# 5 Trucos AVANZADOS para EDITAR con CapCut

En este video aprenderás 5 trucos de edición de video, valga la redundancia, con la aplicación CapCut. El último te va a encantar, así que sin más preámbulo, comencemos.
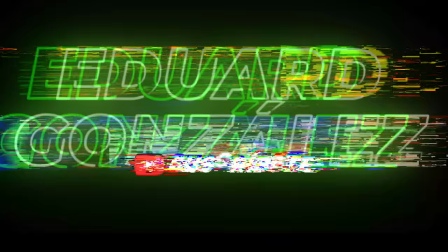El primer truco es hacer un zoom con corte de cámara o también hacerlo de forma animada.
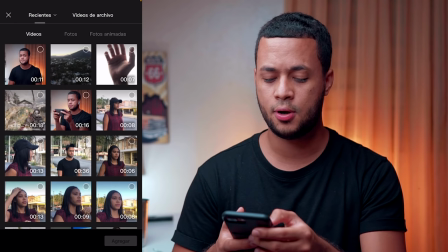23s
Y para eso vamos a abrir la aplicación y a importar nuestro video. Lo primero que haré será crear un nuevo proyecto. Presiono este botón y elijo el clip que voy a importar.
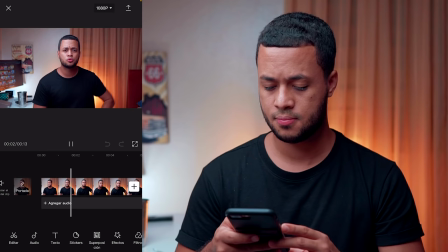32s
Lo selecciono y le doy a agregar, le doy a play, a ver como se ve, este es un zoom con corte,
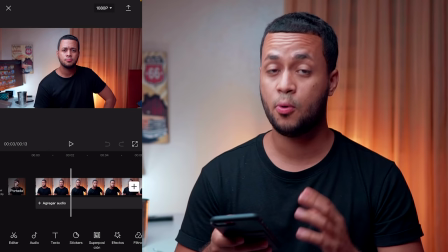38s
entonces a partir de aquí yo voy a hacer una división, porque voy a hacer que esta parte se vea con más zoom, es decir, más grande, así que selecciono el clip y le doy a dividir,
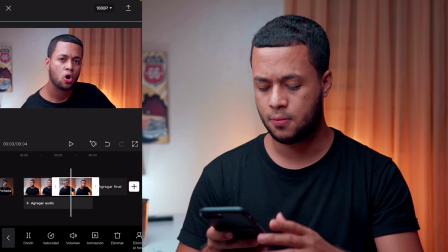49s
entonces voy a hacer que el video termine aquí y esta parte la voy a seleccionar y con dos dedos voy a agrandar la imagen,
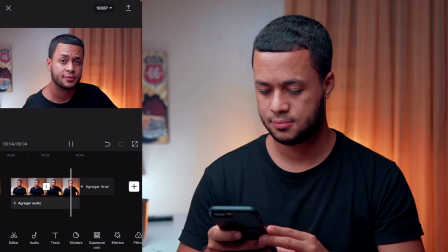57s
ahí, obvio en mi boca, eso no debería verse así, pero bueno, la idea es esta. Este es un zoom con corte.
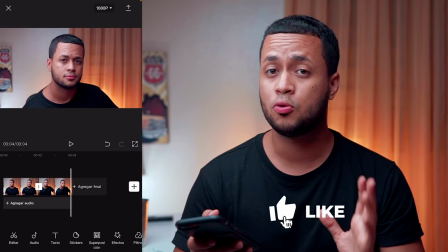63s
Este tipo de zoom se hacen para que los videos no se vean tan monótonos.
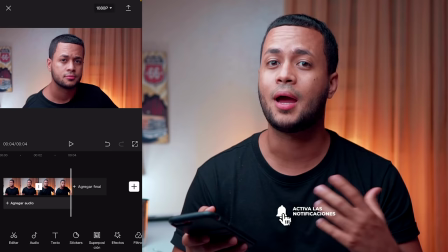67s
Si estoy editando un video para YouTube, la idea es que se mantenga la atención del usuario.
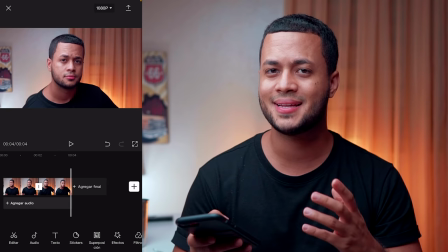72s
Y eso lo grabamos haciendo cambios de cámara. Y a veces como grabamos con un trípode como ahora, yo lo que hago es que pongo esos cortes para hacer un poco más dinámico el video.
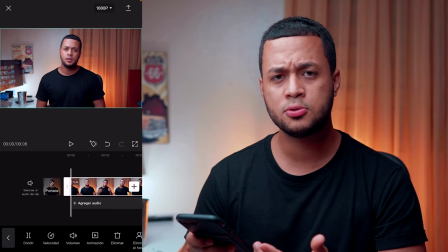81s
Ahora con otro clip vamos a hacer el zoom animado. Así que lo primero que voy a hacer es seleccionar el clip y voy a darle al rombo que está al lado del botón de play.
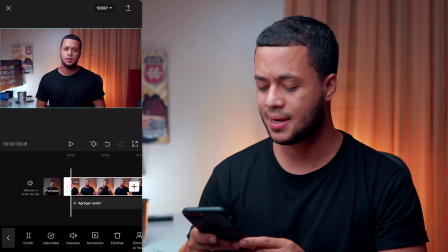89s
Esa es la opción para crear un nuevo keyframe y me va a servir para hacer animaciones.
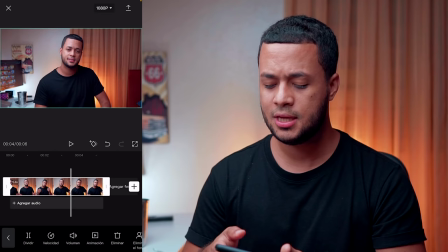94s
Entonces me voy a acercar a la parte en donde yo quiero que esté el zoom.
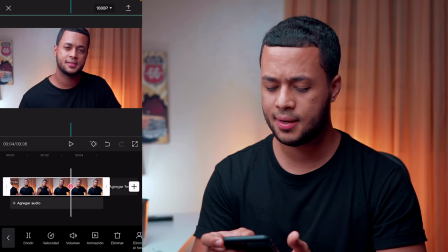98s
Digamos que aquí yo quiero que esté más grande y puedo hacer simplemente pinchar con los dos dedos y acercar.
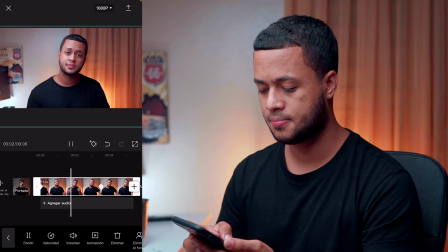105s
Lo voy a bajar hasta aquí y cuando le dé hacia atrás vean cómo se anima. Y este es un zoom progresivo animado.
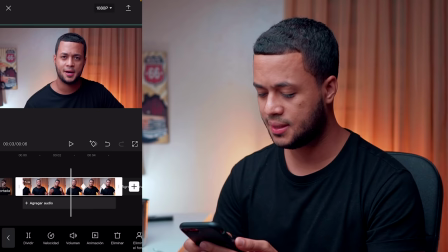112s
Si quiero puedo también seguir animándolo y hacer que regrese hacia atrás. vamos a hacer que tenga más o menos el mismo tamaño desde el principio y ahora
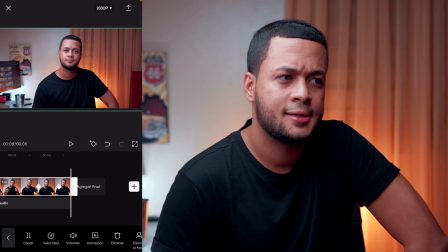121s
vamos a tener esa animación al revés así que esta es la forma para hacer algunos zoom cuando están diciendo algo tipo suspenso
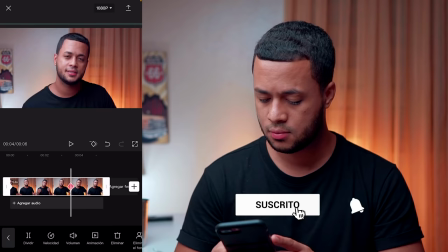132s
como esto fue para que vean yo lo voy a arreglar rápidamente así que voy a eliminar los keyframes que había creado que yo tengo del mismo tamaño y lo voy a poner grande al final para que la animación dure prácticamente todo el tiempo del vídeo así que se verá de esta manera este es un zoom con corte y este es un zoom progresivo
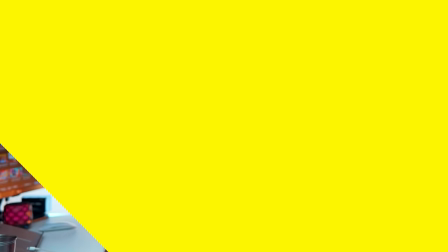151s
animal así que es un poco para acá el segundo es un truco para evitar tus gameplays utilizando overlays o ya que capcode se puede poner en español la función superposición este es un truco que básicamente sirve para poner nuestra imagen encima del
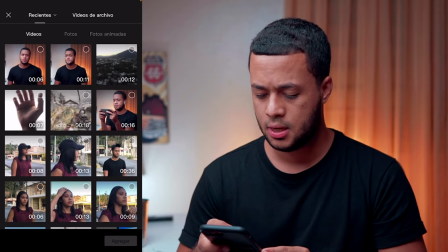166s
vídeo de videojuego que hemos grabado así que yo voy a crear un nuevo proyecto y voy a ir a la parte del videojuego que grabé,
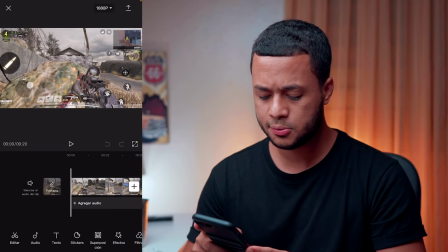174s
que fue esta parte, la agrego al proyecto y entonces aquí debajo tengo la opción de superposición,
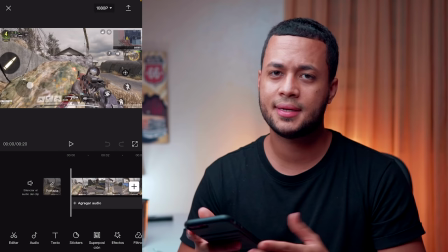180s
si está en inglés se llama Overplay, pero ya recientemente CapCode permite que se instale en español,
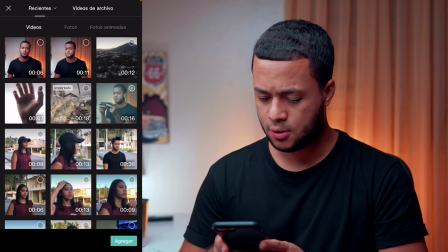186s
así que seleccionamos la opción de superposición y vamos a darle agregar, aquí entonces busco el video que yo he grabado,
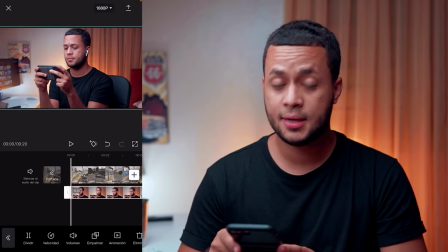194s
básicamente lo que yo voy a hacer es animar ese clip de video que está encima,
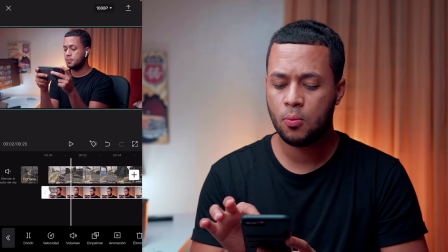199s
voy a añadir un keyframe, Así que voy a seleccionar el rombo que está a la derecha del botón play.
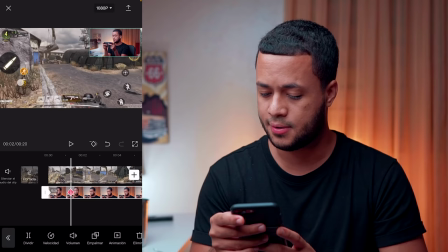204s
Entonces me voy a mover aquí y lo voy a poner un poco más pequeño en la parte de la derecha de arriba.
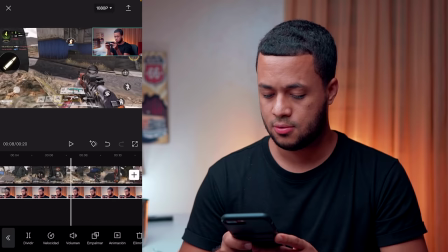211s
Así voy a hacer que se mantenga viendo el juego la persona. Aquí sigo viendo, veo que aquí creo que me matan, aquí me mataron.
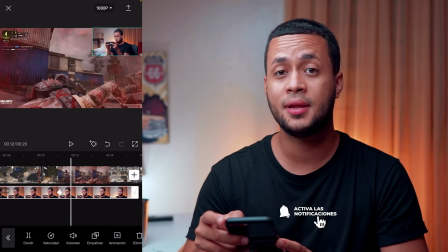220s
Así que en esta parte voy a poner el keyframe.
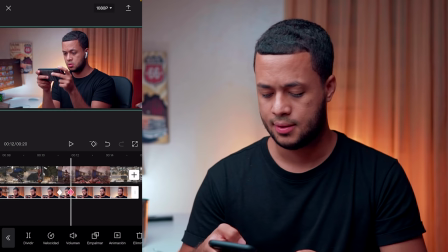224s
Y un poquito más adelante lo voy a poner nuevamente del tamaño que está mi video. así que lo voy a hacer grande otra vez
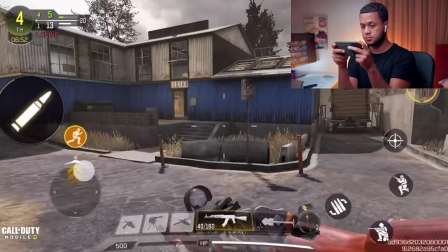232s
de esa forma vamos a tener esto aunque vamos a ver si yo soy bueno en esto me